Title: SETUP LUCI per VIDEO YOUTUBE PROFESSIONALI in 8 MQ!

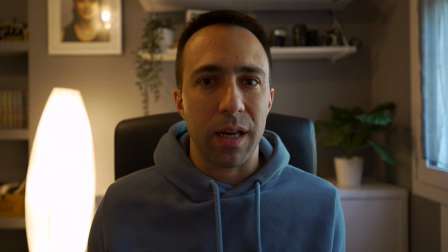La gestione della luce in un video o in una fotografia può fare un'enorme differenza
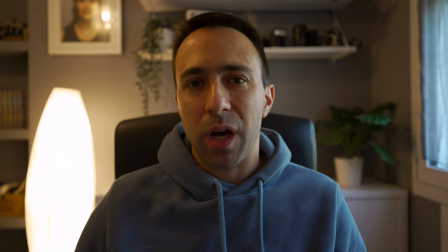tra una scena e una wow e oggi vediamo insieme come passare da una situazione come questa in cui non ho curato minimamente la fotografia
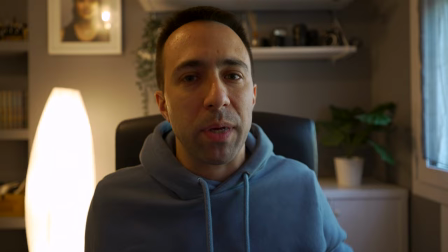e sto utilizzando solo le luci presenti all'interno della stanza e la finestra
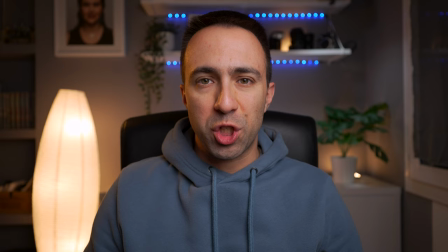alla mia sinistra a questa in cui l'unica cosa che è cambiata è come sto illuminando la scena e prima che qualcuno di voi chiuda il video pensando io mica faccio video per youtube vero ma tenete conto di una cosa imparare a gestire la luce e la fotografia di una scena e capire il perché di determinate scelte come mai le luci sono state posizionate in un certo modo e così via vi può tornare utile in tantissime situazioni sia in foto oltre che in video e questo indipendentemente da quello che utilizzate per scattare o per girare Non importa che voi utilizzate uno smartphone, una reflex, una mirrorless o una macchina da presa cinematografica da decine di migliaia di euro come una Harry Alexa. Senza una buona gestione della luce non riuscirete mai a tirare fuori un'immagine di buona qualità. Detto questo torniamo alla situazione di luce brutta e vediamo passo passo come sono andato a intervenire per costruire l'illuminazione della scena che avete visto poco fa.
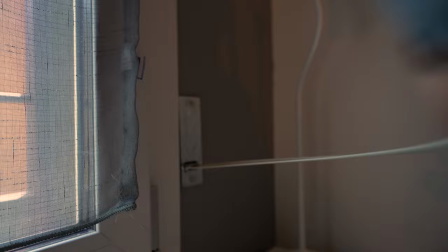Per prima cosa dobbiamo partire da una situazione pulita quindi iniziamo eliminando
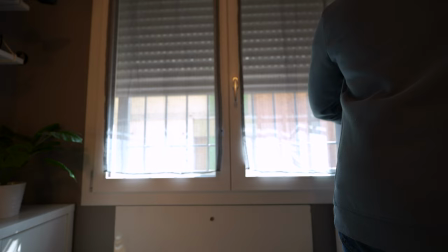la luce ambiente tirando giù le tapparelle o tirando le tende se non avete le tapparelle e spegnendo tutte le luci presenti nella stanza tranne quelle che compariranno all'interno dell'inquadratura quindi nel mio caso lascerò la lampada che vedete alle mie
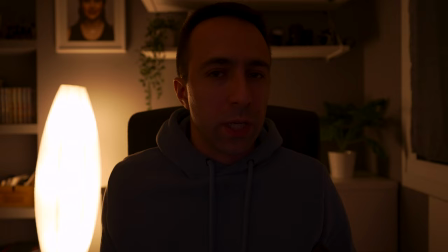spalle accesa. Il motivo per cui ho spento tutto tranne questa lampada è che questa luce che
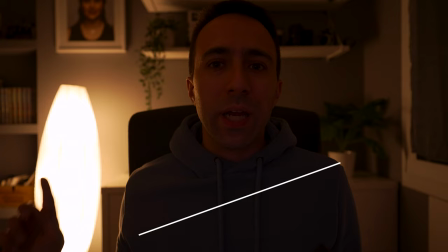sarà presente anche nella mia scena finale non è regolabile e quindi per evitare
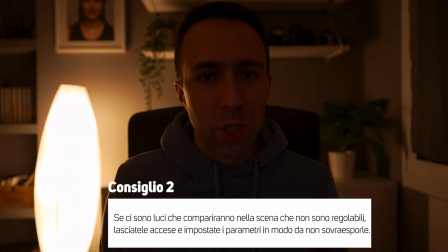quello che vedete in questo momento e cioè una lampada completamente bruciata vado subito a intervenire sui parametri della fotocamera per regolare l'esposizione in modo
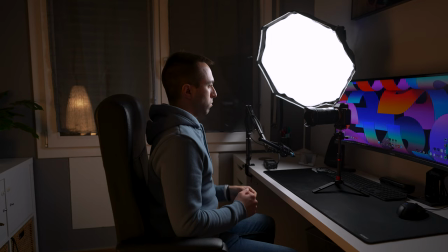appunto che non sia completamente sovraesposta. A questo punto possiamo aggiungere la luce chiave che è la luce principale che illumina il soggetto.
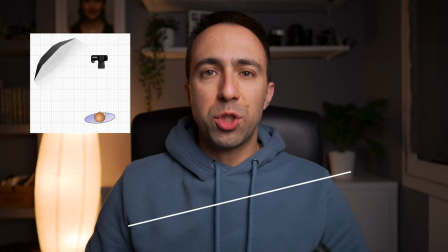Un buon punto di partenza quando si vogliono illuminare delle persone è posizionare la luce principale con un angolo di
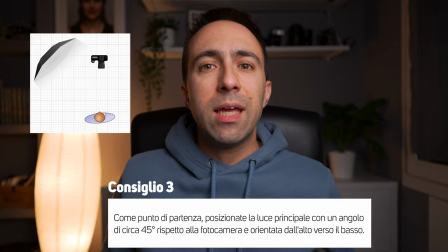circa 45 gradi rispetto alla fotocamera e inclinata leggermente dall'alto verso il basso.
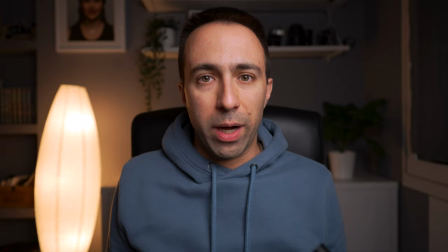Questo perché per cercare di replicare la luce naturale che normalmente arriva appunto dall'alto verso il basso.
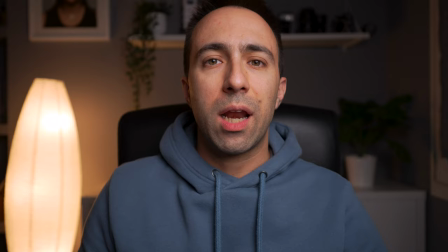In questo modo una volta regolata l'intensità della luce si andrà a creare una parte del volto più
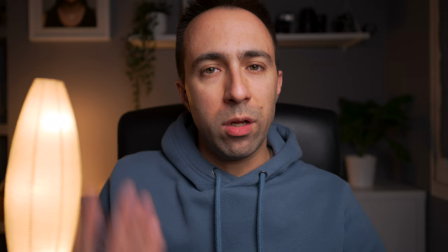illuminata e una leggermente più scura in ombra e questo aiuta a dare tridimensionalità. Per quanto riguarda la scelta del tipo di luce diciamo che dipende sia dallo spazio che avete a disposizione sia dal risultato che volete ottenere.